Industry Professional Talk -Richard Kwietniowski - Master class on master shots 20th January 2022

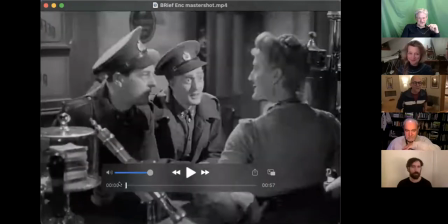238s
Okay, so this is the master shot,
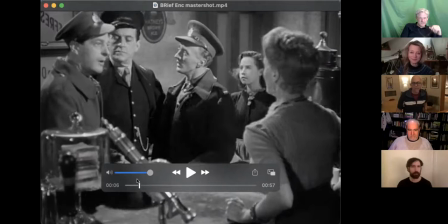243s
and it's carefully constructed so it works for all 5 characters,
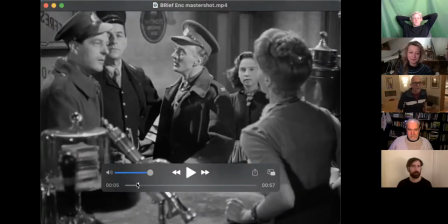248s
and there's a little bit of adjustment within it in that it tightens a little bit later.
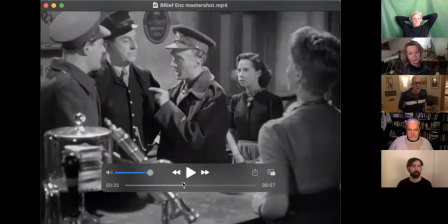257s
Here, just that nice little track in, which has been rehearsed just to contain their leaving.
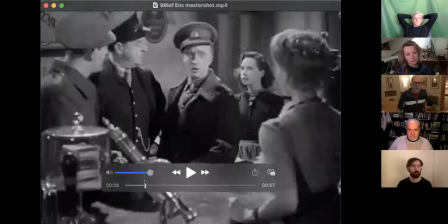267s
If there's a door in the background, I'm always thinking, okay,
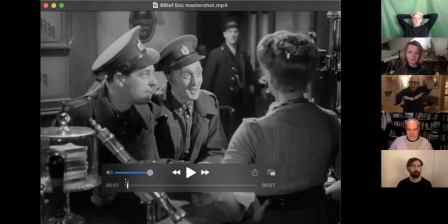271s
this will be good for my master shot because I can contain the arriving and leaving and use depth. And it's very effective, but it'd be a rather different scene if I just shot it from here. So what we've got in addition to the master shot is a shot reverse shot,
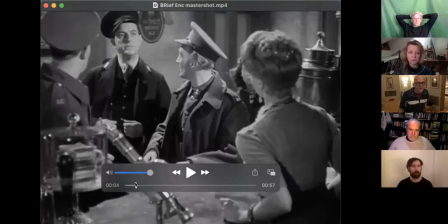288s
which if this is an objective version of the scene, then suddenly the other 2 camera setups put us, the audience,
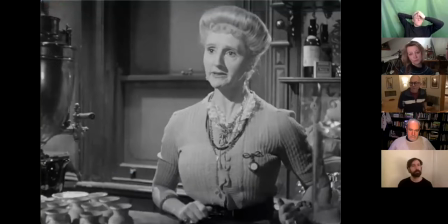295s
very much inside the scene. So it makes it very evident that poor Myrtle here is very upset by this, and her knight in shining armor has come to kind of get rid of them.
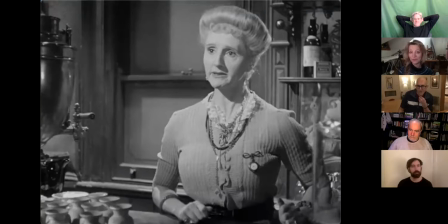308s
And I like the fact that it's a kind of clean single. There's no overlap of anybody's shoulder here, for example.
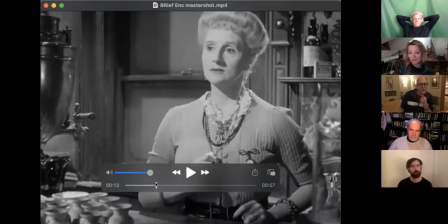316s
And she's looking off screen left, and in the reverse shot, they're looking at her off screen right when they look at her.
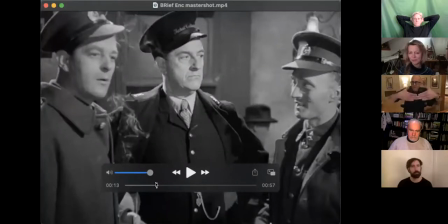325s
I think there he's looking at her right at the beginning. So it's called a shot reverse shot because the angling is vaguely the same. And between their look and her look, that's your line of action. And if you've heard of the 180-degree rule,
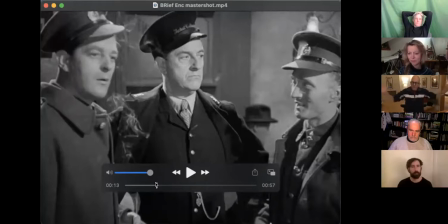341s
what it means is you can have any camera position on sort of this 180-degree side of our line of action between them and her.
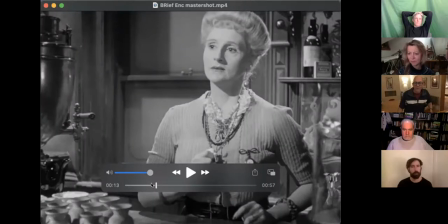350s
And she will always be looking off screen left, and they will always be looking off screen right.
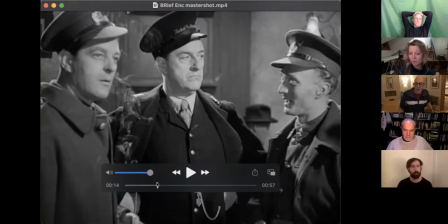356s
So the audience then knows that where we are in the space, and that's a very important kind of guiding principle.
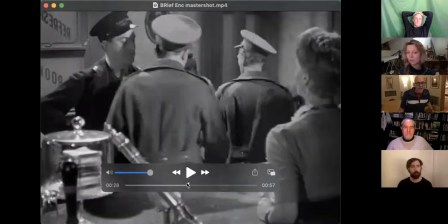363s
And another interesting thing is when we come back to the master shot here,
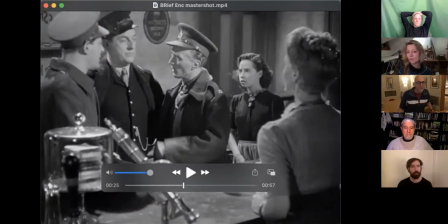369s
the frame is slightly different if you look at the edges compared to where we left it here.
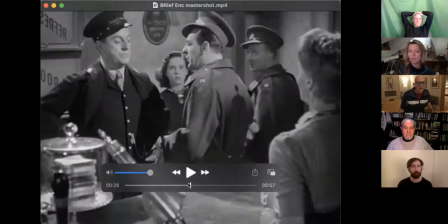379s
And this tells me that for part 2 of the scene,
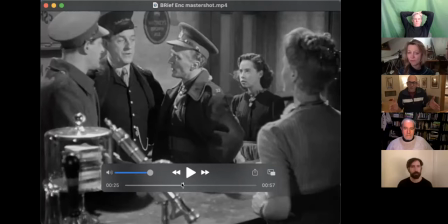386s
this is from a different take, probably. And usually that means, because there'll be slight variation in the frame. And what that means is this bit of this take was chosen because it was better for performance. And so by shooting coverage, by shooting with more than one camera setup,
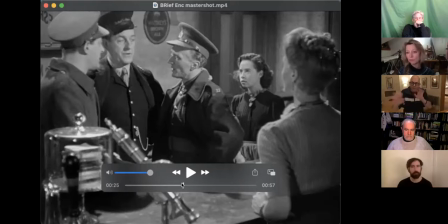404s
you can really cherry pick even the best lines from each member of the cast. If you shoot a scene just in a master shot, you kind of lose that. So that's the basic principle behind the master shot and the shot reverse shot. And I want you to think of it as the difference between maybe giving us a place, an objective place outside the scene, and then giving us a very subjective place inside the scene. So we're kind of connected. We're like a kind of junction between the shot and the reverse shot. Now, there are a number of different challenges that affect performance if you're going to shoot something just in the master shot, or as in my second clip here, 2 very kind of bravado master shots, one after the other. It's a very early scene from a film called Get Shorty.
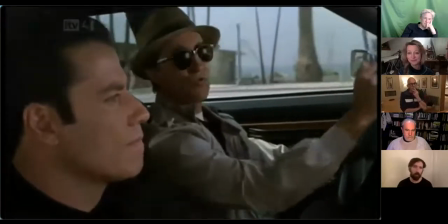465s Are you sure it was Ray Bones that took the coat? That's what the man said.
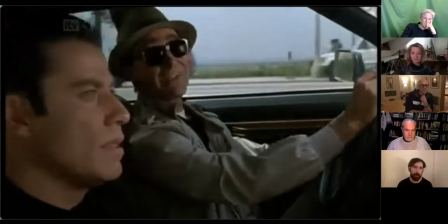469s Hey, tomorrow I see on the TV weather it's gonna be nice and warm. You don't need the coat. This is it.
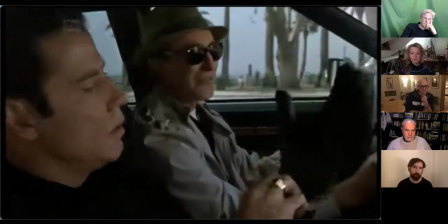475s Hey, Chili, get the coat, but just don't piss the guy off, okay? And we're gonna have to call Momo and straighten the whole thing out.
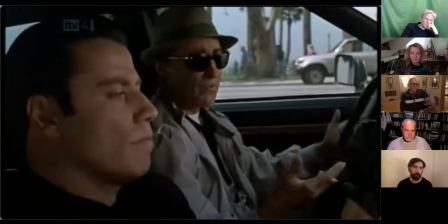482s And Momo's gonna be pissed off for wasting his time, but we don't need that, huh? Don't worry, man.